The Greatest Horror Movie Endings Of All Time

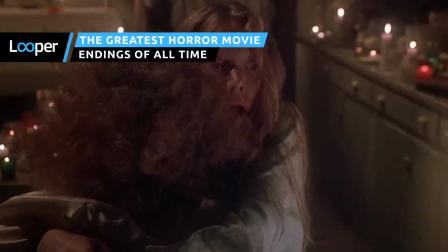0s
What's a good horror ending? It's scary, sure, but it can also be funny, emotionally wrought, and so mysterious that it raises more questions than it answers.
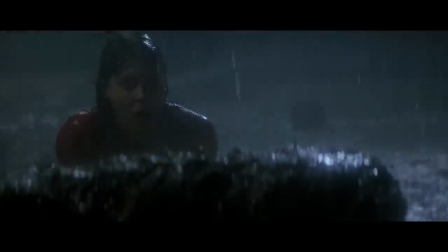8s
Put simply, the best horror film endings are the ones that stay with you long after you've left the theater.
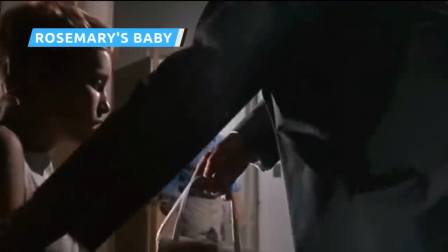14s
So much of Rosemary's Baby takes the form of a paranoia-driven thriller that, from a certain perspective,
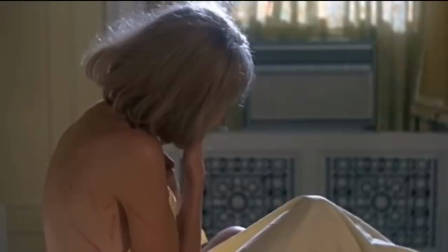19s
you could almost frame it as the story of a pregnant woman who has a strange dream one night and then grows increasingly terrified of the people around her.
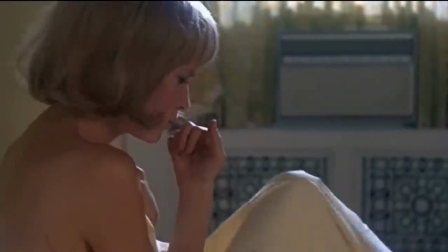26s
It could be that they're only trying to help, as some kind of hormonal imbalance or mental health issue drives her to think they're all out to get her.
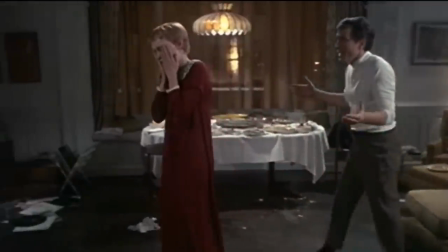33s
That's how much of the film plays, and it's easy to see how other filmmakers might have leaned into that even more.
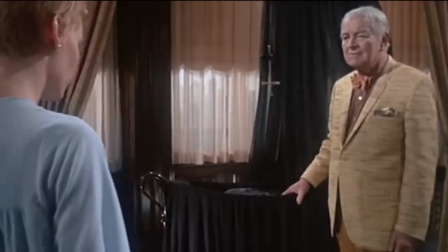38s
But Roman Polanski's film all builds to that ending, in which Rosemary discovers that all of her paranoia has been engineered by a coven of Satanists
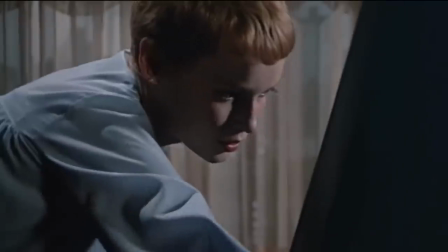46s
who arranged for the devil himself to impregnate her and that she has given birth to the Antichrist.
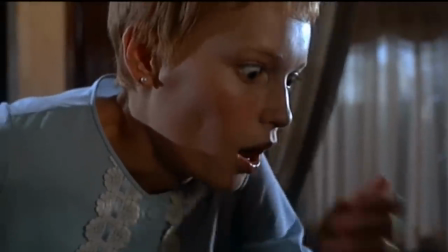51s
The covens calm celebration as they stand around the bassinet,
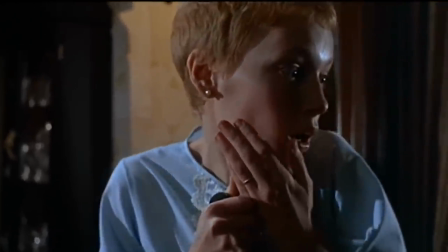53s
not to mention the film's refusal to actually show us a clear shot of the child only adds to the dread, which culminates in Rosemary accepting that she could indeed,
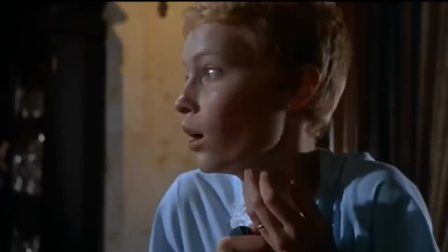61s
perhaps, be a mother to this child.
"'What
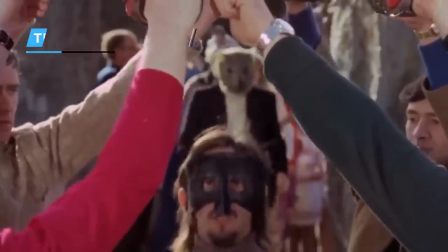68s have you done to its eyes?'
"'He has his father's eyes.'" The Wicker Man is one of the strangest horror movies in the history of the genre.
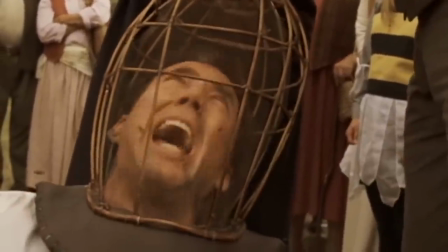77s "'Oh, no, not the beast! Not the beast! Ahhhh!
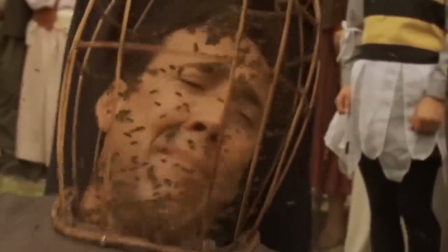82s Oh, my eyes! My eyes!'
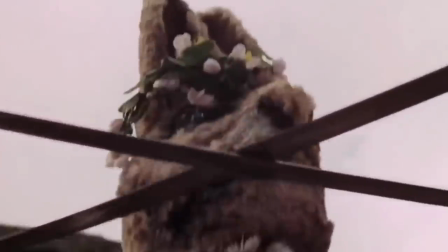85s
No, not that Wicker Man, we're talking, of course, about the original 1973 film upon which the Nicolas Cage-led remake was based.
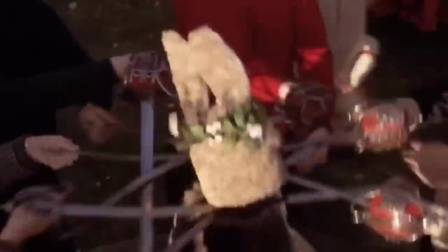92s
The original Wicker Man is a film that plays out in many ways like some kind of dream, because most of its characters seem to be living in an entirely different reality than the protagonist,
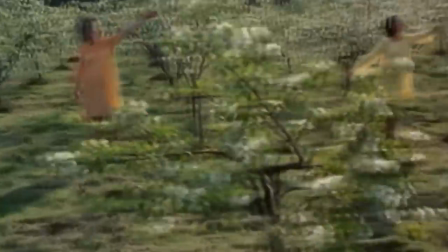101s
Sergeant Howie. They dance around and smile and walk dreamily through life as though nothing is wrong, despite the fact that Howie has come to investigate the alleged disappearance of one of their own children.
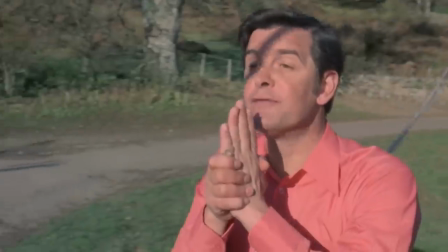110s
As the film moves forward, we get the impression that he's about to shatter all of their illusions. Then, in the film's final minutes, they instead shatter his.
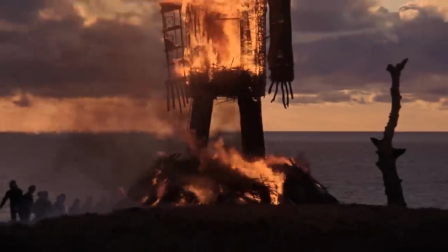117s
The ending of this film is easily and instantly compelling, thanks in part to the striking visual of the titular wicker man burning against the setting sun.
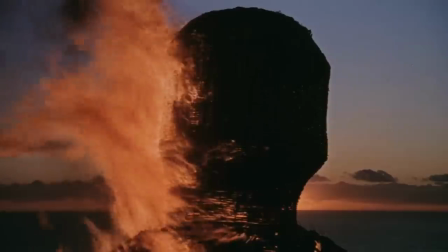124s
It's a haunting image, one that works in the film's favor even now.
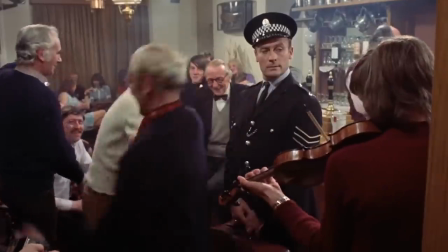128s
What really makes the ending work, though, is how he's screaming out Bible verses as he's burning alive while the cultists around him sing their own song of pagan celebration.
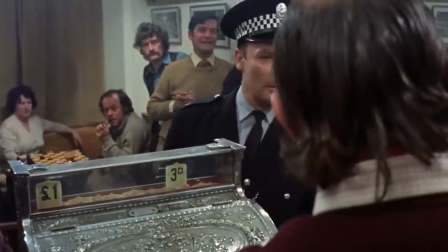136s
It's not the ending you predict as how he seems to get closer and closer to the truth. Even though he's a bit of a stick in the mud, you're still rooting for him to thwart the human sacrifices happening on the island.
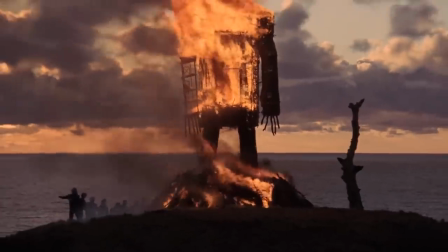145s
Then, as the wicker man burns, you're left feeling both horrified and spellbound.
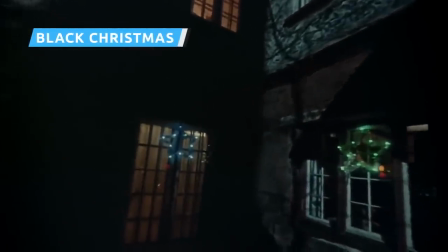151s
1974's Black Christmas is one of the most important precursors to the modern slasher film genre for a number of reasons.
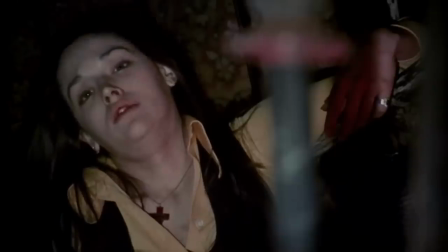157s
It's got the point-of-view cinematography, the slow ratcheting up of the body counts, the holiday setting,
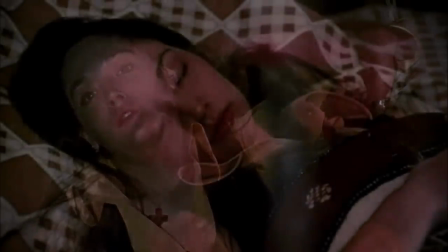162s
the sorority house, and it even has the final girl, in the form of Olivia Hussey's Jess.
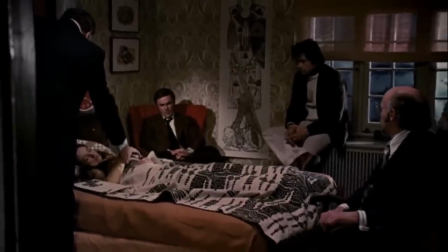167s
Where the film departs from many other final girl narratives is in its haunting and horrifying closing scene,
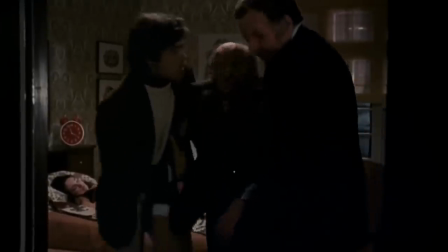173s
in which Jess is left alone to rest in her bedroom while police officers guard the house from outside.
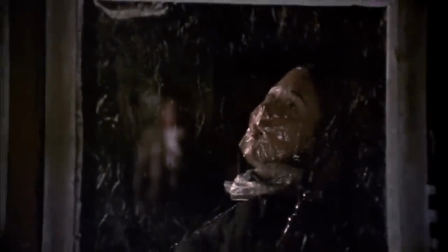177s
The camera then reveals that no one has bothered to check the attic, where two bodies and the real killer are still waiting for their moments, ensuring that Jess is still in terrible danger.
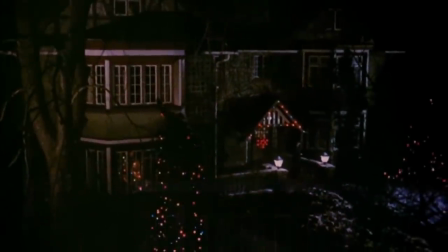186s
The cheerful Christmas lights and snowy landscape juxtaposed with that persistent ringing phone as
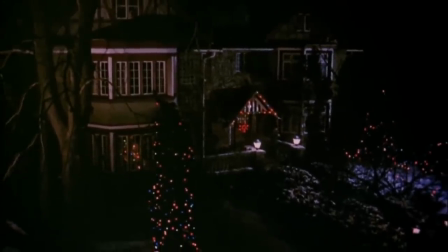191s
the credits begin to roll are among the most chill-inducing things in the history of slasher cinema.
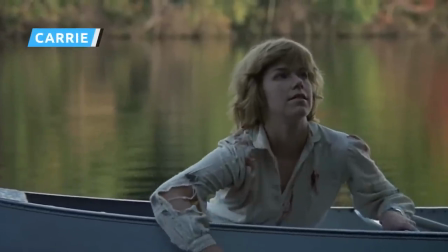196s
It's common practice in horror cinema to lull the viewer into a false sense of finality before
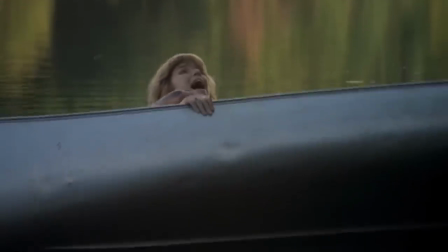201s
unleashing an ending that suddenly and terrifyingly swerves for one last jump scare.
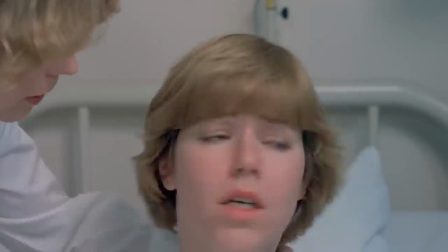205s
It was done famously in Friday the 13th and A Nightmare on Elm Street, as well as countless other films of the 1980s.
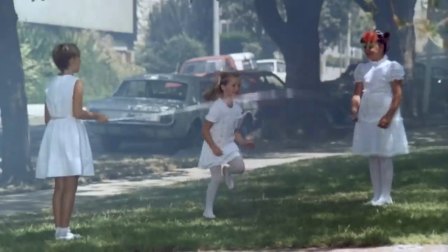211s
But even before those films established that one-last-scare philosophy, there was Brian De Palma's Carrie and its final freaky moments.
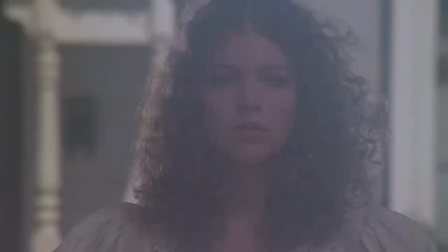218s
When Sue Snell visits the site of Carrie White's burned-down home, we are immediately aware that something is off thanks to De Palma's dreamlike construction of the scene.
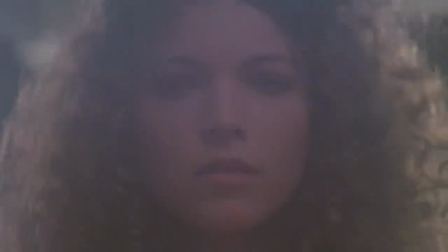226s
Still, everything seems peaceful, concluded and calm. Then, well, this crap goes down.
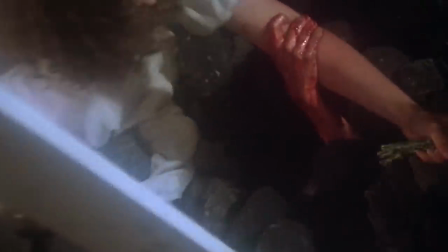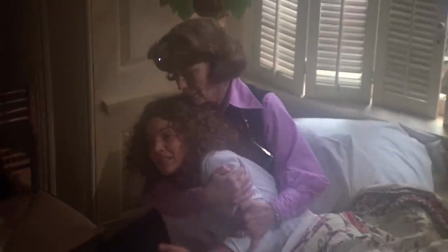239s
Yikes. Even though the film makes it clear that we are indeed watching a nightmare, the fear is still real.